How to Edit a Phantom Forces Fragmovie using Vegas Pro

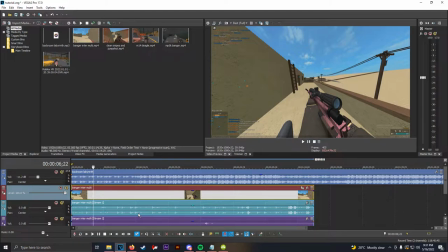(4:07)
Resample is a type of motion blur that is native to Vegas, and it looks terrible, and it's very laggy, and it doesn't load on your computer when you try to render it.
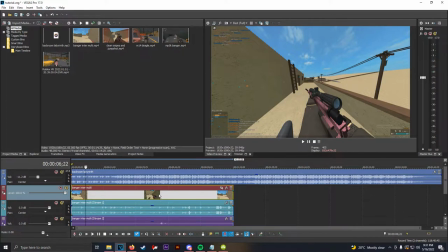(4:16)
So I highly recommend disabling resample. So obviously this full recording is not the clip.
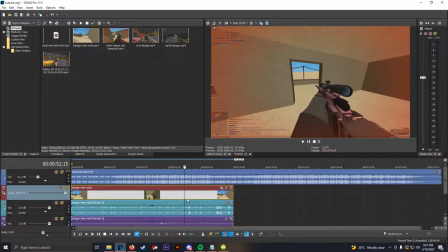(4:22)
So what I'm gonna do is I'm gonna click around the timeline until I find the point where the clip kind of starts. And that would be sort of around here. So I'm gonna split the video here, and I'm gonna delete the part I don't need.
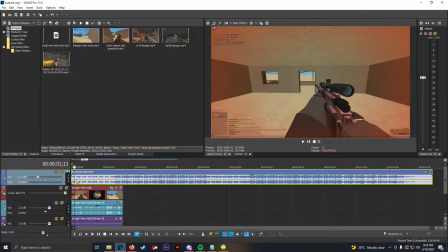(4:34)
So now I have the song, the music, and my game audio.
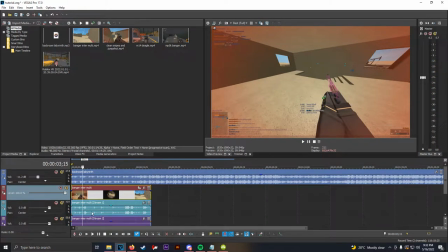(4:44)
And because I can't use my game audio in this because I have like music playing in the background in the game,
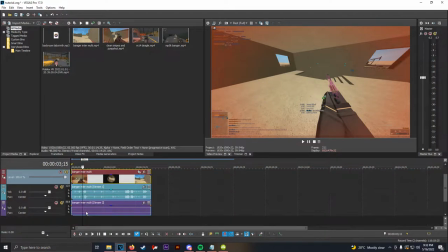(4:49)
so I'm not going to use the game audio for this video. Of course, you can use game audio if you want.
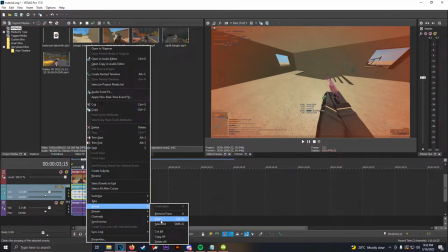(4:55)
I personally think it sounds pretty good, so definitely do try using it sometimes. see what you like, but I can't use the audio in this clip.
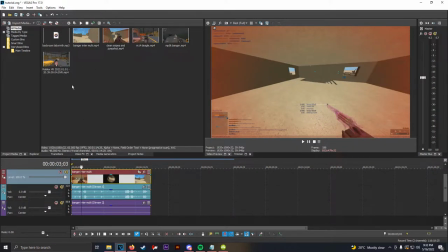(5:03)
So what you're gonna do is when you drag a clip in, the audio and the video are gonna be tied together.
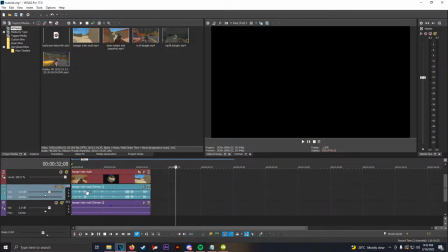(5:10)
So you're gonna right click it, go to group, and you're gonna clear the group. That means you can delete the audio separate from the video.
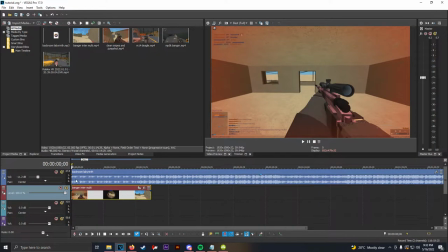(5:20)
So now we just have the music and the music and the video, and obviously this is what it'll look like.
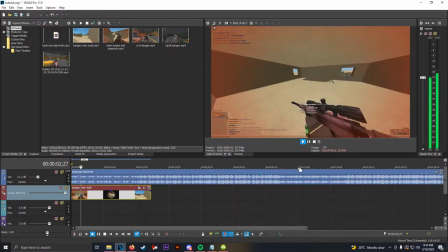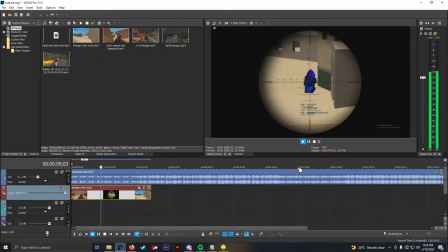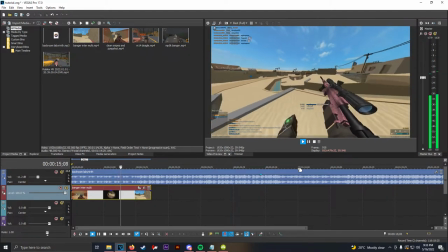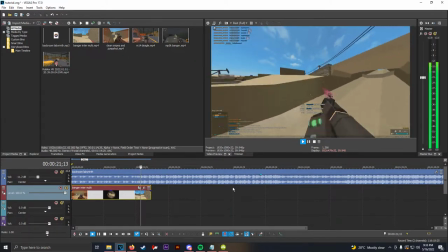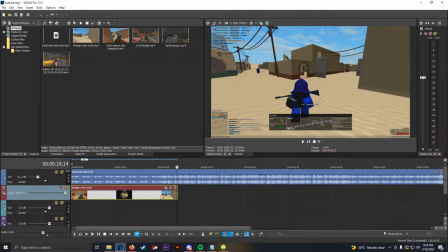(5:50)
So if you saw in the clip there, I didn't kill the last guy.
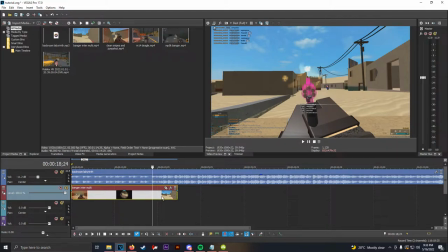(5:54)
So you can either include, I really recommend like including deaths in your clips. Some people like to cut them out. I mean, that's fine. I'm going to cut it out for this one because there's a lot of empty time where I just ran around and did nothing.
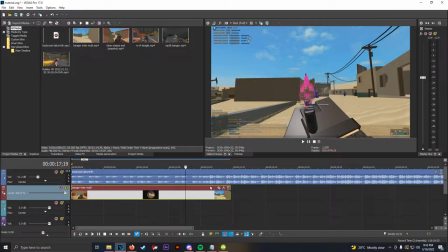(6:08)
And also the song changed. The beat picked up on the song. So you don't want to have nothing happening when the song's picking up.
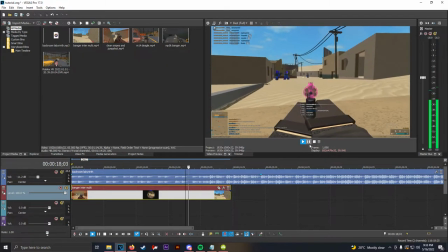(6:16)
So I'm going to find the last kill, which was on this guy. And then I ran away.
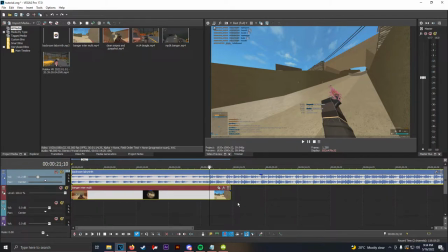(6:22)
So about here's where I want to end the clip. So here's where I'm going to end the clip. And to end it, what I'm going to do for this is I'm just going to grab the right side here and drag it back.
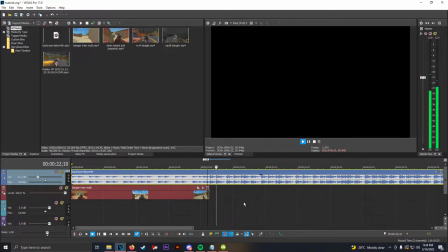(6:31)
So now it'll end here. Which now means I need to add a new clip. And to keep up the same theme, I guess, I'll use the other desert clip with the intervention.
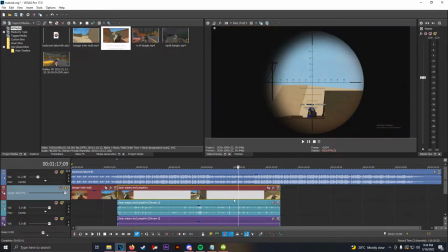(6:42)
And I'm going to do the same thing I did before, where I'm going to look for the first kills at the start of the clip.
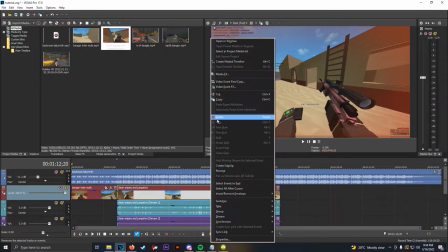(6:49)
That looks like it is about right here. Then I will split it, delete the first part.
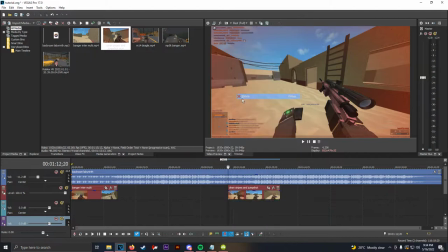(6:56)
Then I'm going to clear the group, delete the other audio, and disable resample.
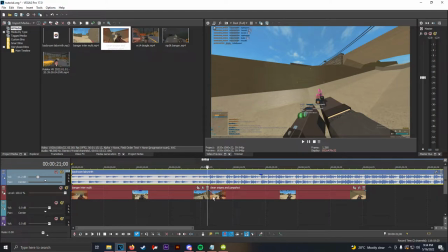(7:07)
Now there's two things you can do that, well, there's more than two, but the two basic things to intertwine clips together is just the plain old one after another,
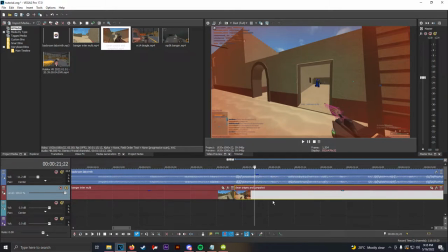(7:15)
or the other more popular one is the crossfade.
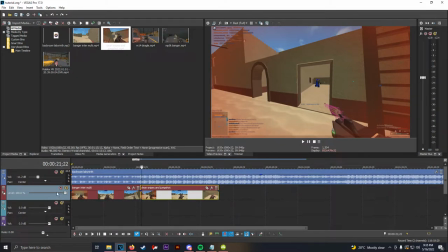(7:20)
Now, if you have two things on the same level here on the left side, if you drag them over each other and they overlap, they will fit.
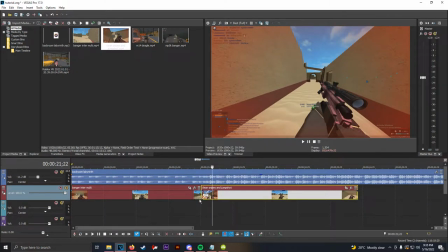(7:29)
They will fade into one another like this.
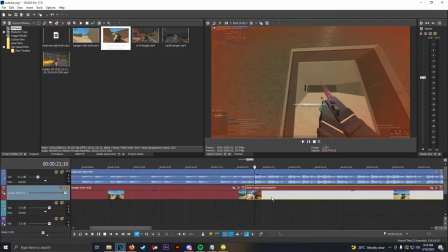(7:35)
So whether you want that or not is up to you. Because the song, because the other clip ends where the song kind of picks up and the beat picks up,
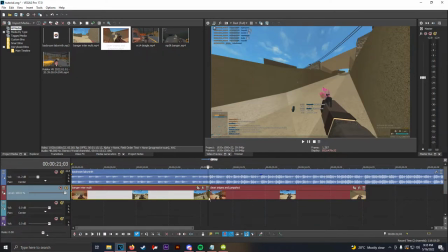(7:43)
I'm just gonna have it cut because I think that'll just feel better to watch.
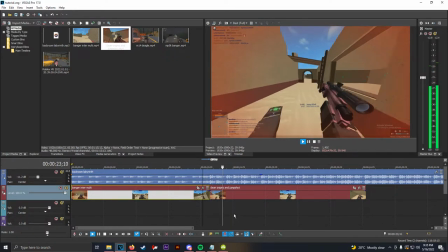(7:50)
Yeah, I certainly think that looks a lot better.
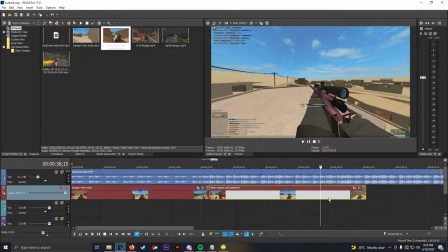(7:56)
So just for the sake of time, I will find where the clip kind of ends now, which is after this jump shot here and me pulling the bolt back.
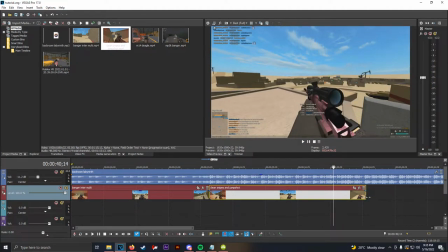(8:05)
Yeah, because I missed the last guy. So I jump, I pull the bolt back, and then I can end the clip.
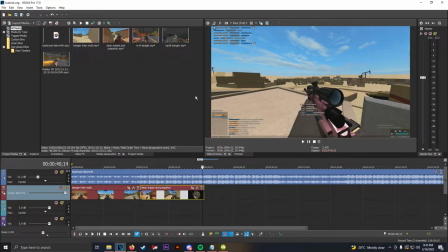(8:13)
Now I'm going to grab my next clip here now that I'm happy with that.